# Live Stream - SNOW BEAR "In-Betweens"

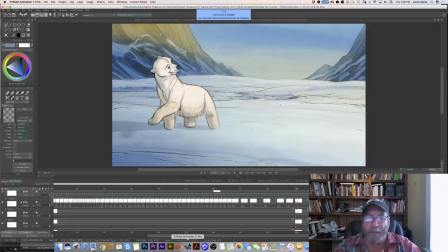(0:29)
Hey everybody, Aaron Blaise here, and I'm back. It's Thursday, that means we're on YouTube. Oh boy, we've had a big week. We're working away on Snow Bear, and so that's what we're gonna do some more on today. If you guys have been with me I gotta adjust my camera there.
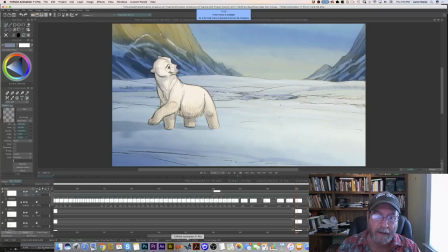(0:44)
There we go, that looks a little better. If you've been with me over the last couple of weeks, or if you've been with us over the last year or so, you know we've got this project that we're working on. An animated short, hand-drawn 2D animation called Snow Bear. And about a little polar bear that lives in the, well, he's not little, he's a big full-grown polar bear,
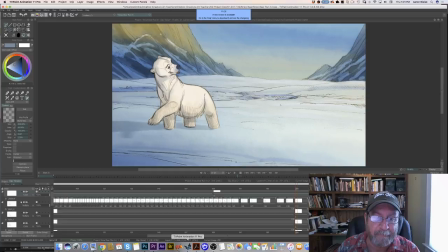(1:02)
lives in the Arctic, and he's very lonely, and so he can't find any friends, so he makes a friend by making a snow bear. And so it's a little story about what he does. But so I've been working on a test scene for the last week or so, week and a half,
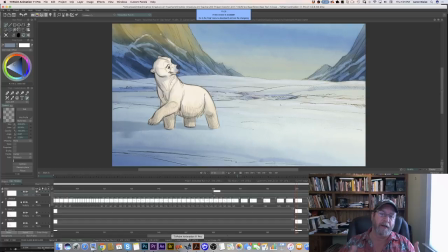(1:19)
and you know, we want to use this shot as kind of just a test to see how we want the backgrounds to look, how we want to color the character, whether or not we want to do shadows, all that kind of thing. And you can see here that I've got a little bit of a mock-up for one of the frames.
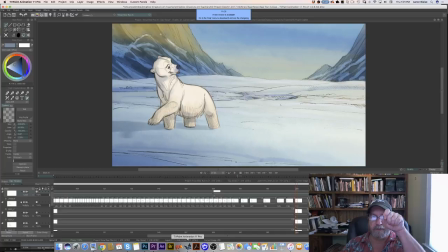(1:34)
One of the things that we do not want to do on here is to clean up the drawings, making them really chiseled. I want to keep the rough animation drawings. And so I want a background that's kind of going to kind of match that. So one of the things I've been doing is looking at, I'm going to jump over to Photoshop.
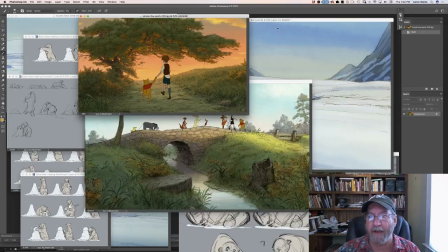(1:53)
I've been looking at Winnie the Pooh backgrounds. I'm a big fan of the old Winnie the Pooh backgrounds.
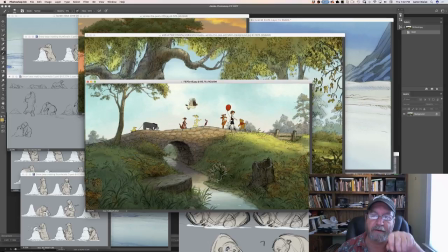(1:59)
And for the reason of, they have this really nice loose drawing style. Not super loose, but you know, a nice drawing style.
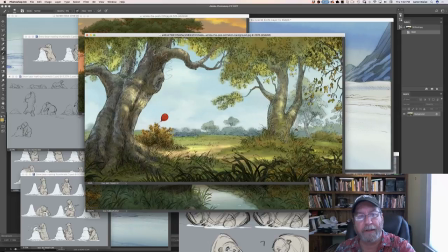(2:10)
Very kind of minimal ink drawing with watercolor washes underneath that kind of hold it all together.
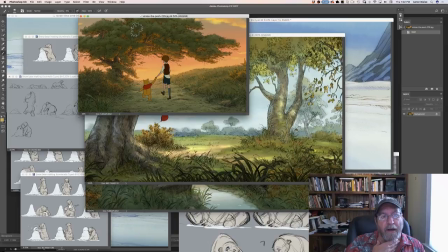(2:17)
And I really respond, I've responded well to that. Nick, my business partner, has responded well. And it's, I think that's a route we want to pursue. I think it's going to match the animation style.
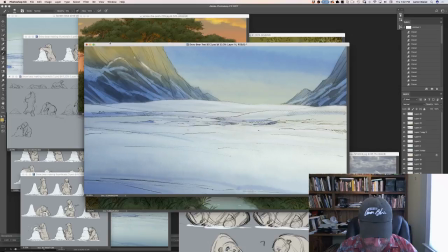(2:29)
And so jumping over to here, this is one of our test backgrounds. This is kind of what I was shooting for.
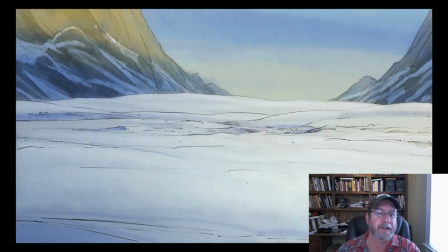(2:38)
When I, you know, very loose drawing style, I want kind of a nice big open background. And the other thing too you're going to notice are these big mountains in the background.
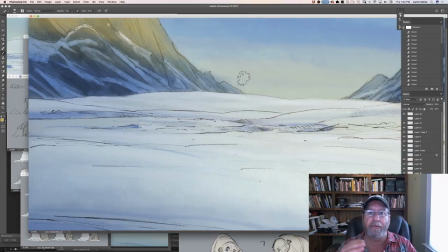(2:46)
One of the things we've been looking at, you know, one of the things I always stress is research. Do your research. And, you know, yes, polar bears live in the Arctic, but we want something a little bit more dramatic for a
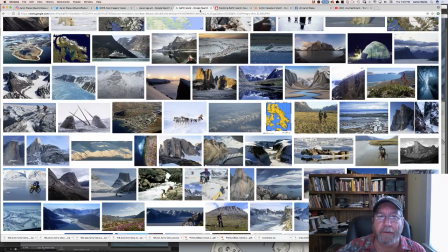(3:03)
background setting. And so we've been looking a lot at Baffin Island. Let me pull up Baffin Island. There we go. Baffin Island.
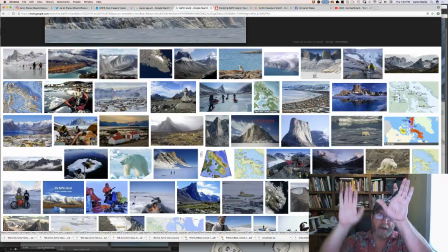(3:15)
Baffin Island, if you don't know where Baffin Island is, if you look at Greenland, and just go to the west of Greenland, there's Baffin Island right there. It's basically straight up. If you do a straight line going up the east coast of the United States, up through Canada, you'll end up hitting Baffin Island.
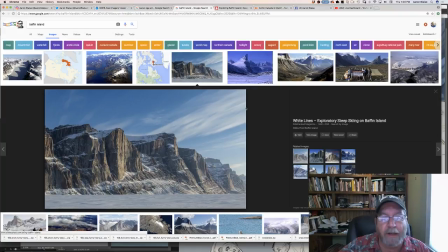(3:30)
And it's super rugged, super beautiful. Here's a shot right here. And it's just the kind of environment that we are looking for.
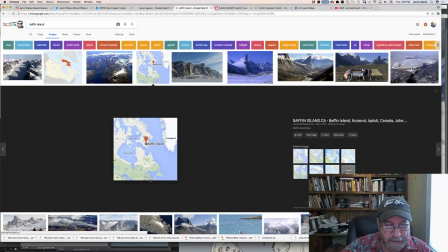(3:39)
Here's a good example of where the location is. So here's the United States down here, and you just draw a line up through Canada into Baffin Island up in there. And so it's got all this rugged, dramatic scenery, and we really kind of want to have that.
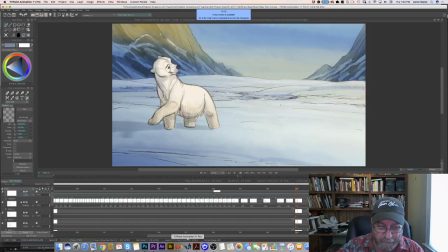(3:56)
We want to be able to have some fun with our staging for the character. So that's what we're looking at there. Before I go any further, I'm just going to say real quick, I've got Dustin with me, as always. Say hi, Dustin.
Hey, guys.
And I've got Nick Birch over in Sarasota, my business partner,
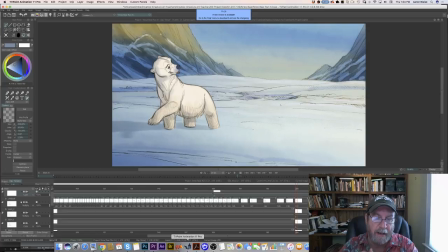(4:13)
and he is going to be typing questions and answering things on his end, as well as, well, Dustin is asking questions here. And I'm just going to do like I always do. I'm going to be answering questions, and I'm just going to continue drawing.